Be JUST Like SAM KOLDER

And so if you don't know what I'm talking about, really, I kind of want to just take the time real quick to look through Instagram and YouTube and show you guys a little bit of a couple examples of what I'm talking about, just to point them out, not to be rude or anything. Alright, so real quick, we're just going to hop into Instagram and YouTube, and I'm going to show you guys a couple examples that I've found already that I just think are not the best quality work, because they're focusing on the wrong things that we're talking about. There's definitely way worse ones than these, but these ones are just ones that I found already, so we're gonna go with that.
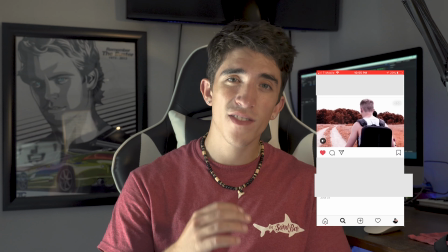(4:32)
This one's on this kid's Instagram, but looking at this video right off the bat, the coloring is way off.
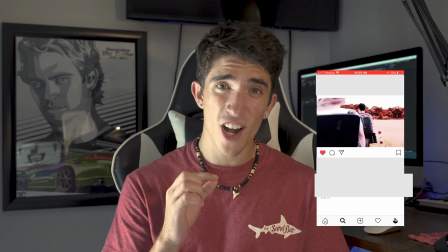(4:36)
The trees are bright orange, things are really overexposed. When it gets to that shot of the tower that's in there, it's just like way too bright.
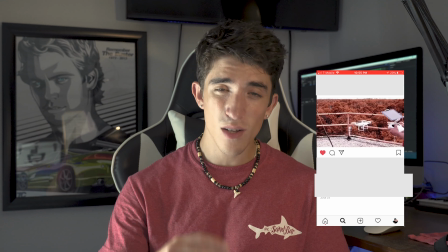(4:43)
It doesn't look good at all. Yeah, I just don't like the way this video looks, first of all.
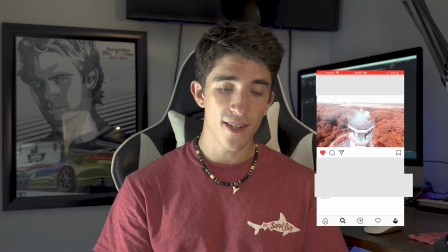(4:48)
And then on top of that, every transition that this dude uses in this video is not good,
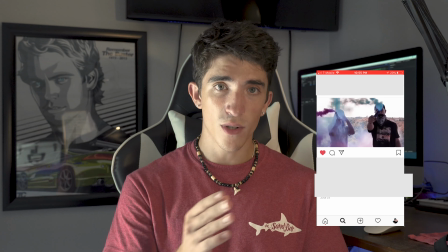(4:53)
in my opinion. opinion, especially because he's, you know, the first couple shots he's doing a walking shot and he does that side transition to that other walking shot,
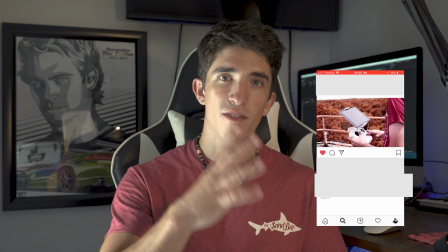(5:00)
and to me that's just, it doesn't look good. First of all, that's a jump cut. Usually it's when you cut from one clip to another clip that's really similar.
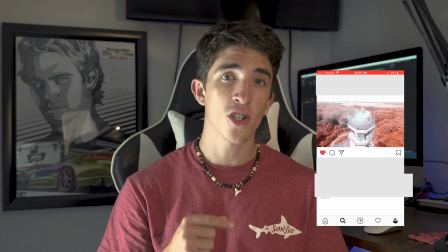(5:06)
In something like travel film like this, it just doesn't look good, and it looks even worse when he throws that transition on it.
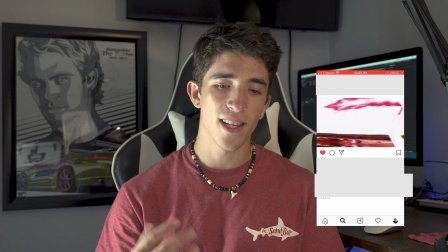(5:12)
Maybe that's a stylistic choice, but to me it just seems like a kind of a copy thing of that like Sam Kolder style, and that's with pretty much a lot of the things in this video,
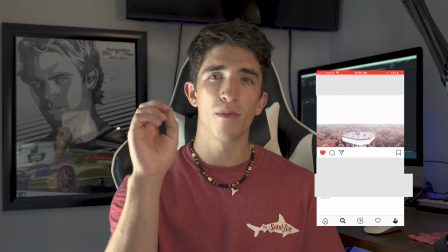(5:20)
especially like when he transitions to the tower, from the walking shot to the tower, or from the and then there's a shot on here, I don't know if I got it that far or showed you that much,
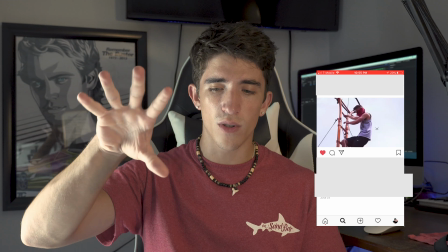(5:28)
but he's standing on top of this ladder and he does a zoom out, like one of those colorful zoom outs into the inside of the tower.
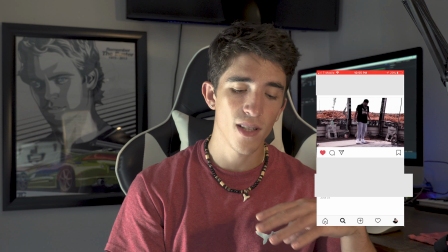(5:33)
To me it detracts from the video because they're just in there just to be there, and the video looks really bad in quality. But we're gonna hop onto YouTube. I'm gonna show you guys one more video under the Sam Kolder inspired search thing, and then we'll go on to something else that I want to show you. So I'm gonna choose this one,
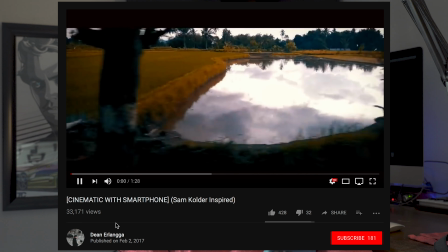(5:49)
cinematic smartphone Sam Kolder inspired. I'll just play you guys like a few seconds of it.
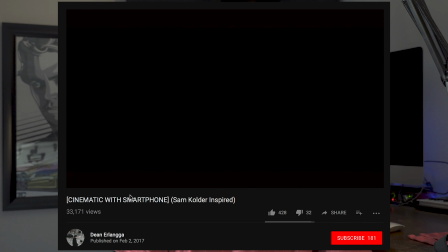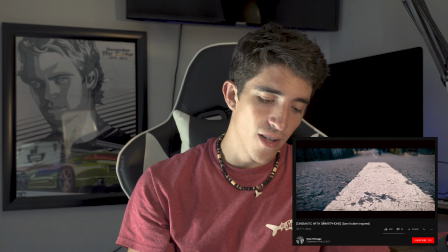(6:11)
Alright, so right off the bat, it actually doesn't look like that bad of a video. Like I said, there are way worse examples in this.
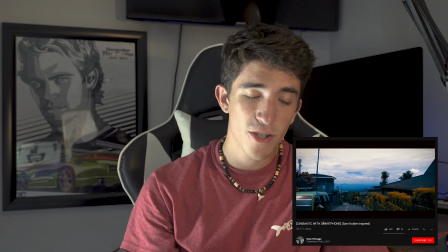(6:16)
This guy's color grading is actually not that bad, especially for a phone. It doesn't look too bad to me.
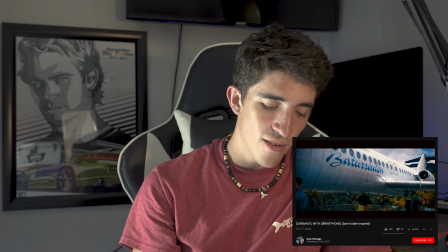(6:20)
Definitely not as overdone as that other guy's. But the problem I'm having right off the bat is that Luma fade transition.
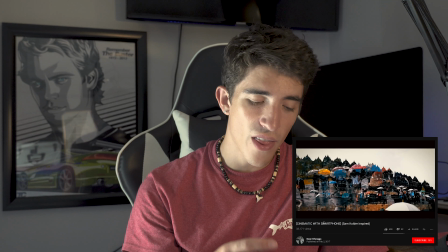(6:26)
I just don't like it. It doesn't look that good. If you saw that, it just seems a little out of place to me.
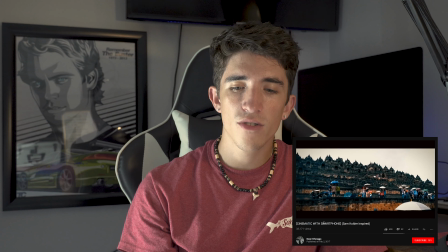(6:30)
And it's just kind of like, why? It literally was just like, I'm going to use it because I'm going to use it. It doesn't really, it's not stylistic. He has no style to it. It's just there, and it doesn't seem to flow.
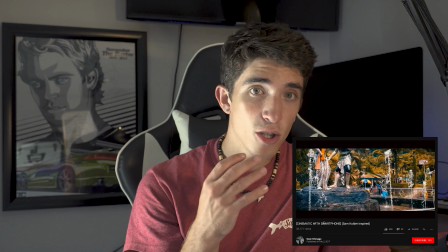(6:41)
This video actually looks kind of good.
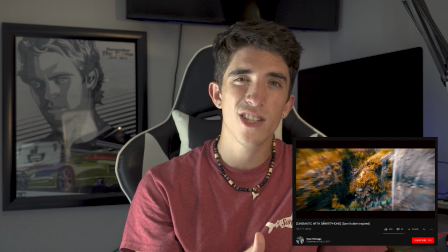(6:43)
Quality and the shots that he got are actually good, but then he throws in all these transitions, and most of his shots are kind of static, so there's not a lot of movement in them,
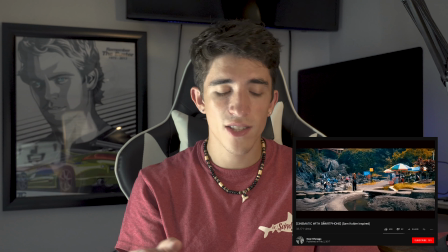(6:51)
and he throws in these side transitions and there's zoom transitions. There's actually one zoom transition in there that I don't
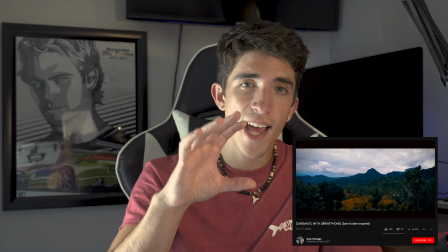(6:57)
mind. A lot of the other ones are just like on static shots and they're swiping left to right.
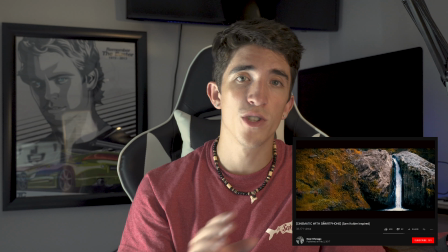(7:01)
It kind of looks like a slideshow. Something else that also really takes away from this, that is also part of Sam Kolder's that whole style thing, is the song choice.
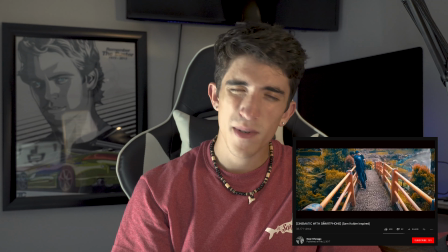(7:09)
He uses a really tropical song choice that I think maybe Sam Kolder used it in one of his videos, I'm not sure, but it sounds like something he would.
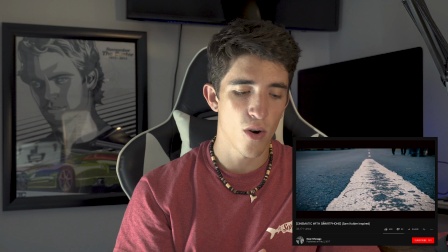(7:15)
And it's a really high energy song, and the clips are really kind of slow or not really that high energy, especially at the drop, and he's just showing these flat static clips, and it just doesn't match at all. It's the same thing as playing like a really sad song and showing clips of all these people smiling. Like, it's just contradictory. It doesn't match. You wouldn't want to see that. It just doesn't add up right. What you're seeing just doesn't add up to what you're hearing and the emotions that the song is making. That's all I have to say about that. So right now we're just gonna look at something else. I'm gonna search up Sony A6300 because that's all I know this guy's channel under. I think it's this guy. I don't know if it's this one Tahoe or Tahoe 2. He's got two of them that I found, but I'll just show you the second one for a few seconds.